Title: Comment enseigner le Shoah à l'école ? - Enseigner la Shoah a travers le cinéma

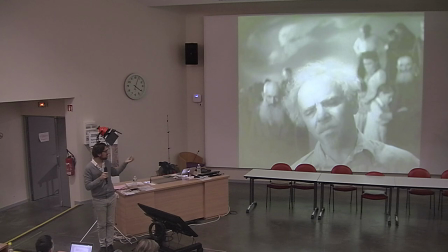(22:50)
Donc que voulez-vous que des hommes âgés, des femmes, des enfants et des personnes qui s'occupent des plus fragiles, que ce soit des enfants ou des personnes très âgées, puissent faire face à ces gens-là? Donc déjà, rien que de voir ça, ça permet
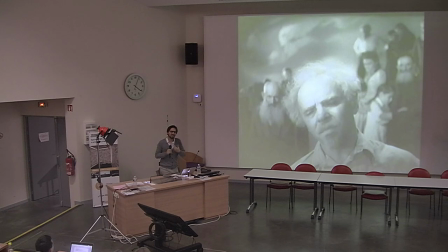(23:05)
d'entendre quelque chose de l'impuissance tragique qui est celle des juifs quand les nazis arrivent dans les villages. Vous remarquez en effet qu'on a des personnes âgées avec de longues barbes qui renvoient à une représentation assez, on va dire assez stéréotypée finalement du juif religieux,
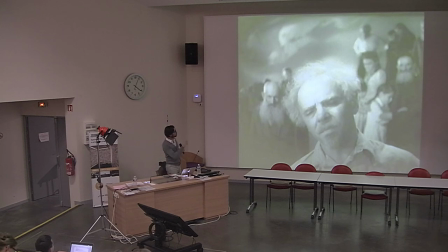(23:23)
qui ressemble, d'ailleurs malheureusement là, vous voyez à peine parce que comme c'est encore un peu allumé,
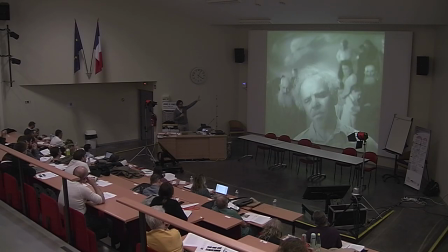(23:29)
le contraste n'est pas suffisant, mais vous voyez que vous avez des cieux tourmentés. C'est une toile peinte, hein. Ils sont en studio là, hein. Vous avez des plans en studio et des plans en extérieur. Ça, c'est des plans en studio avec une toile peinte derrière, mais ces cieux tourmentés, vous les retrouvez avec les plans sur les nuages. On est un petit peu dans les représentations
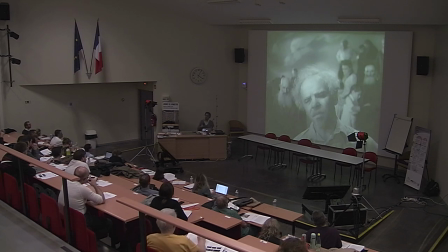(23:51)
type comme des gravures à la Gustave Doré. Vous savez, il a fait des gravures sur la Bible, ou sur le poème du Juif errant a été aussi illustré par Gustave Doré. Et vous avez comme ça ces vieux personnages. Le Juif est souvent présenté comme vieux. Si vous connaissez l'exposition Le Juif et la France, ça vous parle. Vous regardez l'affiche du Juif et la France, c'est un vieux Juif antique. On aurait pu mettre un jeune juif, comme dans la presse antisémite nazie, vous avez des juifs voilà, habillés un peu comme tout le monde. Là, non, c'est un juif à l'antique, précisément parce que le juif, c'est comme un anachronisme. C'est cette espèce de survivance anachronique de quelque chose qui aurait dû disparaître et qui pourtant est encore de notre monde, mais qui n'a rien à y faire. Et ça, c'est quelque chose qu'on retrouve souvent. Or là, on a des personnages âgés, des yeux tourmentés, et on retrouve, par exemple... Alors les enfants, les femmes, hein, les nourrissons, on l'a vu. Et on retrouve quand les soldats se mettent enfin les, ce qui est censé être les Einsatzgruppen se mettent à tirer dans la foule. Alors ça s'est pas du tout passé comme ça. Enfin, je veux pas rentrer dans le détail des techniques de mise à mort, c'est pas notre problème ici, mais c'est, vous imaginez bien qu'ils rentraient pas comme ça dans la foule en tirant à la cantonade. Et vous avez comme ça ces plans, pareil, de nuages qui viennent assombrir le ciel. Alors là encore, on pourrait se poser la question. Vous imaginez bien qu'un réalisateur qui est sur sa table de montage avec son monteur ou sa monteuse se pose des questions. Il ne met pas comme ça des plans de nuages juste pour entre deux plans de fusillade. C'est que ça a un sens. C'est long, hein, le montage. Et quand vous coupez la pellicule, vous coupez la pellicule, quoi. C'est un geste, voilà, c'est un geste définitif. C'est pas comme aujourd'hui avec le montage numérique. Donc, on sait très bien ce que l'on essaye de dire ou ce qu'on essaye de faire quand on met des plans de nuages. Alors là encore, bon, on pourrait comme ça échanger, mais malheureusement, là je vais pas prendre le temps de faire cet échange-là, mais juste pour vous indiquer deux ou trois idées.
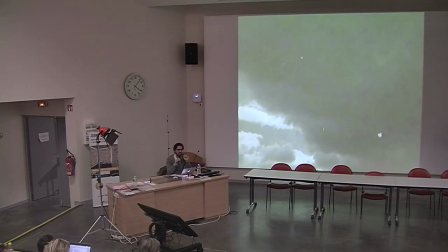(25:50)
Alors vous voyez quoi ? La colère de Dieu. Oui, les 10 commandements de Cécile B2000 sur Moïse. Vous pensez aux 10 commandements ? Ouais. Alors ça c'est intéressant, colère de Dieu.
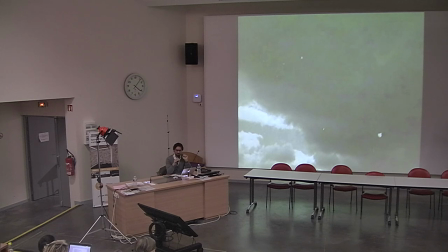(26:05)
On est quand même en Union soviétique, sous Staline. On peut imaginer que la doctrine sous Staline qui domine, c'est le matérialisme historique. C'est quand même l'idée qu'il n'y a pas de Dieu. On est matérialiste, c'est-à-dire qu'il n'y a que de la matière et l'histoire est le moteur, on pourrait dire, des luttes entre les hommes.
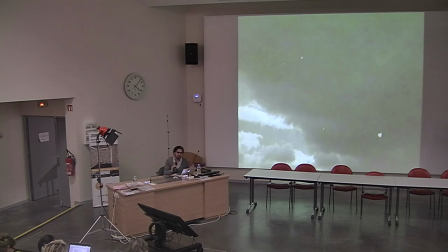(26:22)
Enfin bon, il faut revenir à Marx, etc. On est dans un monde, a priori, dans lequel Dieu n'est pas pertinent. Ça ne veut pas dire que les réalisateurs n'ont pas une éducation religieuse. Ils ont une éducation religieuse et ils ont une culture religieuse. On parlait d'Eisenstein, il y a une culture religieuse fabuleuse.
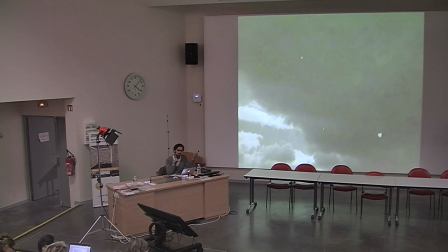(26:37)
Eisenstein, il connaît parfaitement, et dans une Russie qui était orthodoxe, on connaît très bien évidemment tous les symboles bibliques. Mais bon, sous Staline, c'est pas tellement quelque chose qu'on va mettre en avant, l'idée de Dieu. Ça peut être la nature, mais ça pourrait être même l'inverse de ce que vous
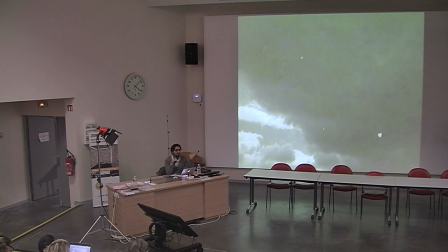(26:53)
dites. Parce que Dieu, regardez, il est pas là, il est masqué, les nuages...
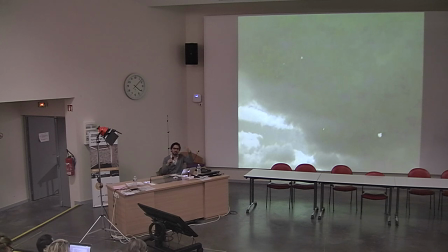(26:59)
En fait, les nuages nous disent qu'il n'y a rien à chercher dans le ciel, en gros. Le ciel est vide. Ou s'il n'est pas vide, au moins... Il ne nous est plus accessible. Ces nuages coupent toute relation entre ces hommes qui peuvent espérer. C'est la déréliction pure. Déréliction, c'est-à-dire on est abandonné.
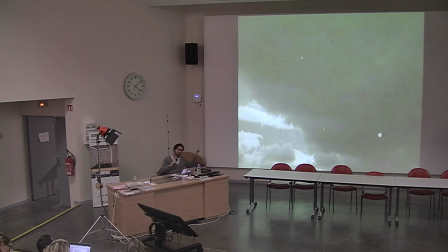(27:16)
C'est pas Dieu, pourquoi m'as-tu abandonné, hein, mais c'est vraiment on est là et personne ne viendra nous sauver. Sauf peut-être éventuellement, comme dans certains films, les avions soviétiques qui viendront bombarder. C'est ce qu'on espère. Évidemment, ça s'est pas du tout passé comme ça. Mais vous avez des films comme La Dernière Étape où ça se termine sur les avions soviétiques qui survolent Auschwitz.
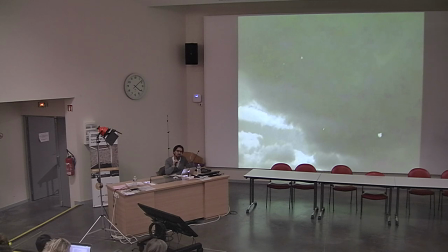(27:33)
Ce qui n'a jamais eu lieu, mais c'est une manière de dire bon, Dieu, on ne peut peut-être pas compter dessus, il ne va rien se passer. Par contre, Staline, peut-être. Peut-être que Staline, lui, peut nous sauver. Donc, vous voyez, évidemment, c'est repris dans une réflexion à des fins de propagande.
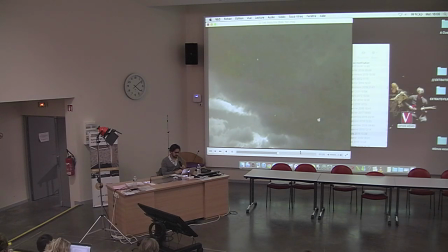(27:48)
La dernière chose qu'on peut remarquer, parmi toutes celles qui auraient à dire, il y en aurait tellement.
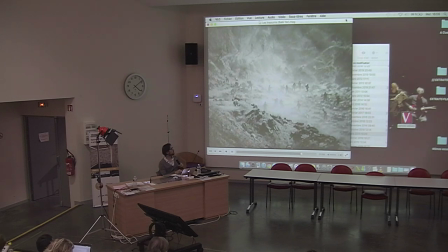(27:54)
Alors, je vous ai montré un plan en studio, mais regardez ce plan. Il est tourné en extérieur.
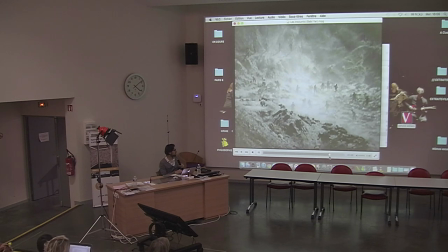(28:01)
Et, à votre avis, il est tourné où ? Oui, mais laquelle ? Ils tournaient dans un ravin, à Babillard. C'est-à-dire, ils ont tourné là où les crimes ont eu lieu. C'est-à-dire, ils ne se posent pas du tout les mêmes questions que nous. Oui, bah, là, il y a eu des crimes qui ont eu lieu. Bon, bah, tournons. À des fins d'authenticité plus grandes, nous, on se dirait, mais attendez, là, on est sur un cimetière, là. On ne va peut-être pas amener des équipes et faire un tournage sur un lieu comme ça. À l'époque, la question ne se pose pas. C'est-à-dire que, et c'est intéressant parce qu'avec Auschwitz, vous avez le même problème. Avec Auschwitz, il y a eu énormément de tournages. Je vous disais, le premier, c'est Jakubowska en 1947, qui est une ancienne déportée d'Auschwitz, d'ailleurs, de Birkenau.
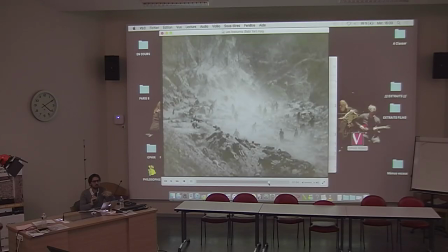(28:48)
Mais on imagine moins aujourd'hui transformer Birkenau en un immense plateau de tournage. Spielberg, quand il fait la liste de Schindler, il ne va pas tourner à Auschwitz. Il est obligé de reconstituer à Auschwitz, dans quelque part du côté de la Tchécoslovaquie. Ça ne se fait plus.
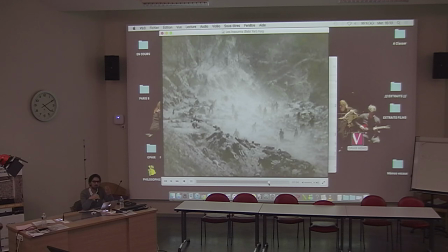(29:07)
C'est un lieu qui a acquis une sorte de sérieux, de presque de sacré laïque. Enfin, il y a quelque chose de l'ordre d'un lieu auquel on ne peut pas souiller avec des camions, avec les lumières, avec les figurants, avec toutes les tables où vous avez la nourriture pour les figurants, avec les maquilleuses.
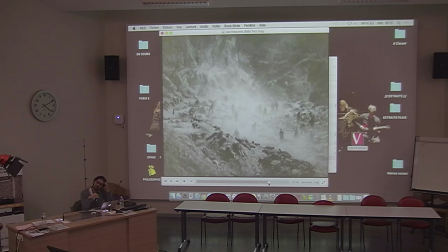(29:25)
C'est ça un tournage. Et vous avez une scène incroyable dans un film qui s'intitule Triumph of the Spirit. D'ailleurs, c'est intéressant parce que ça fait écho à ce qu'on disait sur Jung Perez, qui est l'histoire d'un autre boxeur. Donc, on a adapté son histoire en film, qui tourne en 88 avec William Defoe.
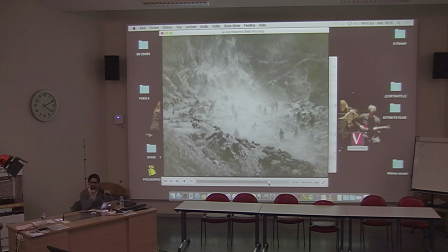(29:43)
Et dans le making-of, vous voyez les équipes du film à Auschwitz, enfin à Birkenau exactement, en train de jouer au foot. C'est les figurants, vous savez, les figurants, ben, entre deux prises, ils n'ont rien à faire. Parce qu'on installe les rails pour le travelling, on installe les lumières, etc.
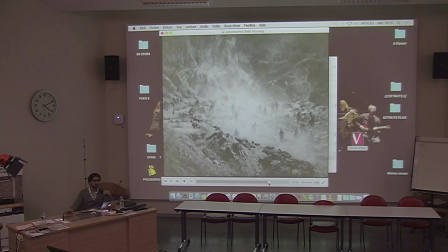(29:58)
Donc les figurants, ils ont une heure à deux heures à attendre entre deux prises. Donc il faut bien qu'ils s'occupent. Et ils jouent au foot entre les poteaux électrifiés de Birkenau. Et vous avez une partie de foot de figurants avec leur pyjama rayé de figurants. Donc ça donne comme ça des scènes qui sont presque surréalistes, enfin, au sens vraiment le plus fort du terme.
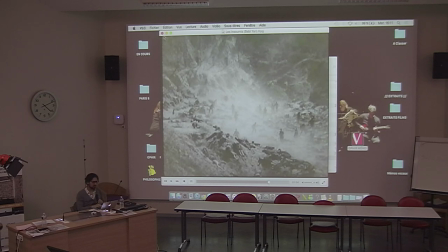(30:15)
Donc on est dans un temps où l'authenticité prime sur le respect, on pourrait dire, d'un lieu comme un lieu porteur de la mémoire des morts.
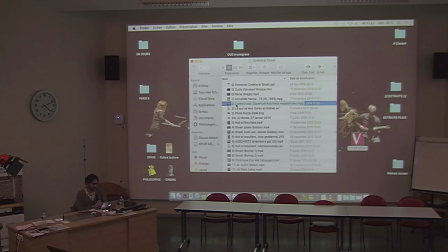(30:25)
Alors, toujours dans cette idée de la construction de cette mémoire, je vous ai parlé tout à l'heure des erreurs, des amalgames qui pouvaient être faits. Je vais vous montrer ici un extrait qui condense beaucoup des erreurs qui ont été faites au lendemain de la guerre et pendant les 30,
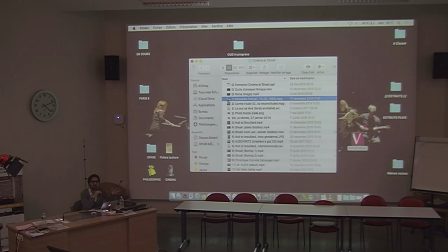(30:42)
40, 50 ans qui ont suivi, et pour beaucoup de personnes encore aujourd'hui. Cette erreur fondamentale, ça a été, mais je pense que Alban ou Tal ont dû en parler, ça a été la confusion entre les camps de concentration et les centres de mise à mort. Je pense qu'on vous en a parlé. Tal connaît ça par cœur.